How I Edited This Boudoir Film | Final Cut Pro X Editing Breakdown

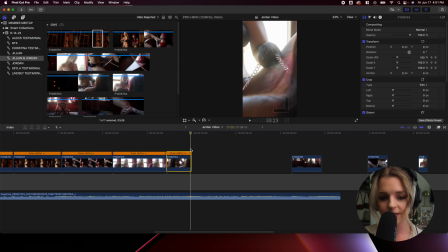495s
I am going to backspace on the arrow key so I can see what I'm doing. And then I'm just gonna slowly zoom in here. And this is the product. Oh, that's dope. I freaking love that. Okay, awesome. So I have that completed.
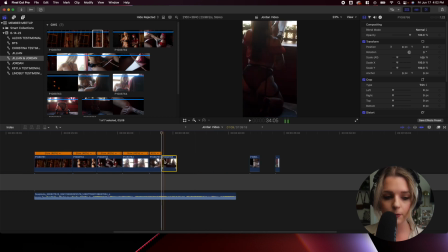512s
Let's move on to the next clip. Okay, so now that I have this clip, I am going to go ahead and slow it down all the way to 40%.
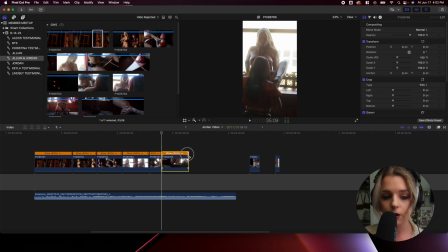520s
So I'm gonna press Command R and then just scroll all the way down here to make sure that it is at 40%.
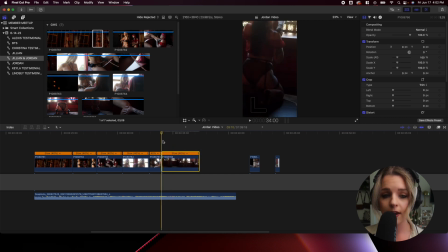527s
So this is what I have so far.
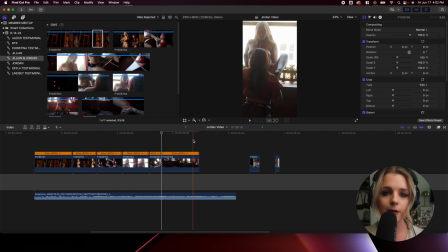532s
So as you can see here, they're off a little bit to the left-hand side, which it's not the best composition.
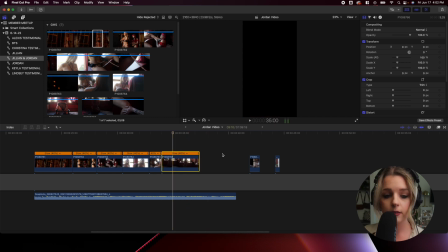538s
So I'm gonna make sure that they're both in the middle by pressing the clip, going over to the transform section yet again, and I am going to position this a little bit more to the right so that they are in the middle here. So let's go ahead and see what that looks like.
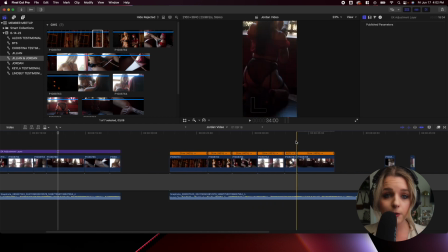557s
That looks fantastic. And they stay in the middle pretty much the whole time, so I don't have to keyframe this clip. And I also see that there's movement in here already, so I don't feel like it's super necessary to add a zoom in or zoom out effect.
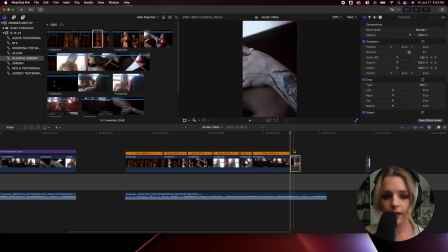570s
Let's go ahead and move on to the next clip. I'm gonna just drag this on over here, and then I'm going to make sure that it is at 40%. As you can see, I really like doing slow motion. Okay, so now for this clip in particular, you see that Jillian's fingers are cut off on the frame.
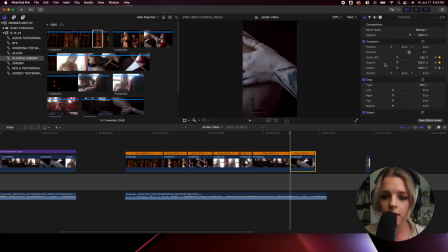587s
So what I'm going to be doing here is I am going to go over to transform, and then I'm going to make sure that position on the x-axis shows her fingers, and this is perfect right about here. I think this is a good composition, so I'm just going to leave it here. Let's see what that looks like. This looks so good.
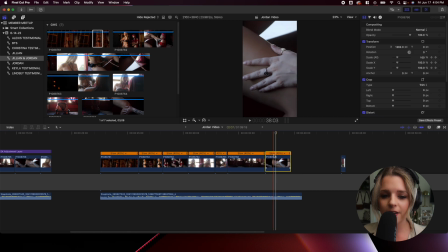607s
So for this, I don't think that it's completely necessary. Yet again, because there's movement in this already, you can add a zoom in effect or a zoom out effect if you'd like. However, for this one, for the completed edit, I didn't do any of those. So I'm just gonna like leave it out.
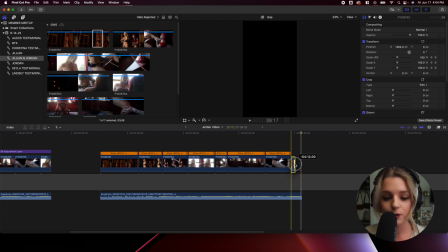623s
And the grand finale, here is my last shot. I'm going to scoot it on over here and then press Command R to bring up the percentage.
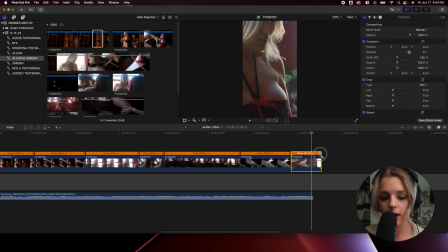631s
And I am going to slowly drag it to 40%. And for this particular clip, I actually like where Jordan's face is, so I'm just gonna leave it as is.
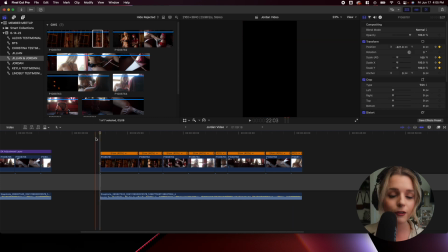641s
This is the completed edit. We are finally done putting all of the footage together, and so this is what we have so far.
Sleep with one eye open tonight. I see
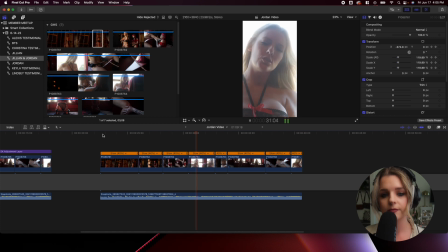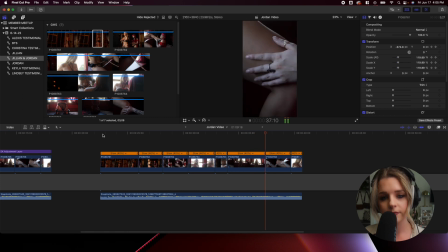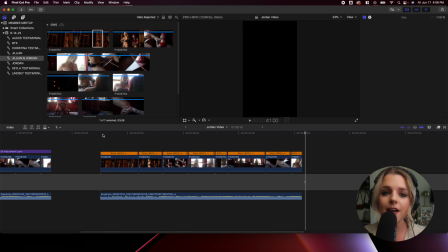666s
Awesome, so we just completed all of that. Next is color grading. Okay, so first things first, whenever we color grade, we got to go up here to the window and go to workspaces and then go to color and effects.
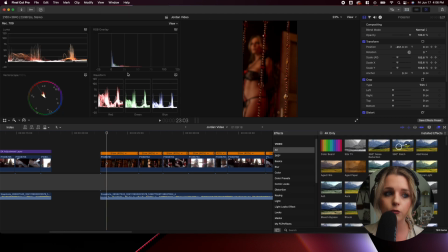679s
So I'm gonna go ahead and click on that, and then it automatically will show you 4 different little sections here, but I only use 2.
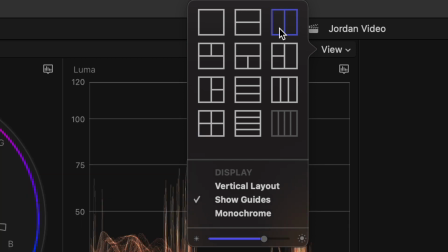686s
So what I do is I go over here to the view, and then I click these 2 little rectangles right here, and then I make sure that I have the vector scope here and the Luma.
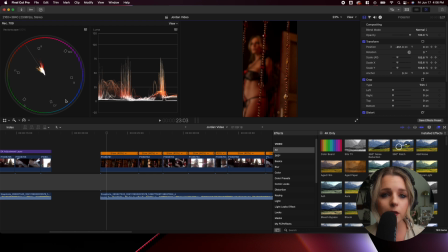694s
So what the vector scope is, it just gives me a really good idea of the skin tone. I wanna be sure that the skin tone matches up with this line right here so that it's not too warm, too cool, or too green, or too pink. So I'm gonna make sure that that is there. And for Luma, basically this just shows you the highlights and these shadows.
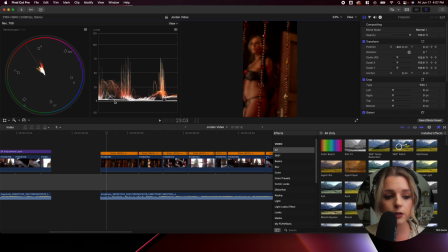711s
Typically for me, whenever I'm editing, I want to make sure that my shadows are here at 0 and then my highlights don't exceed 100. For this particular clip, I really do like the colors, so I'm just going to leave the colors the way that they are, but this clip is actually a little bit dark.
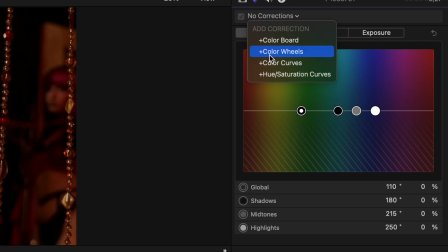728s
So what I'm gonna do is go over here to my color correction. I'm going to choose color wheels, and then I'm going to just brighten this bad boy.
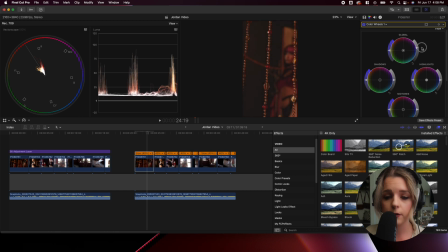737s
So I'm just gonna keep going up like this.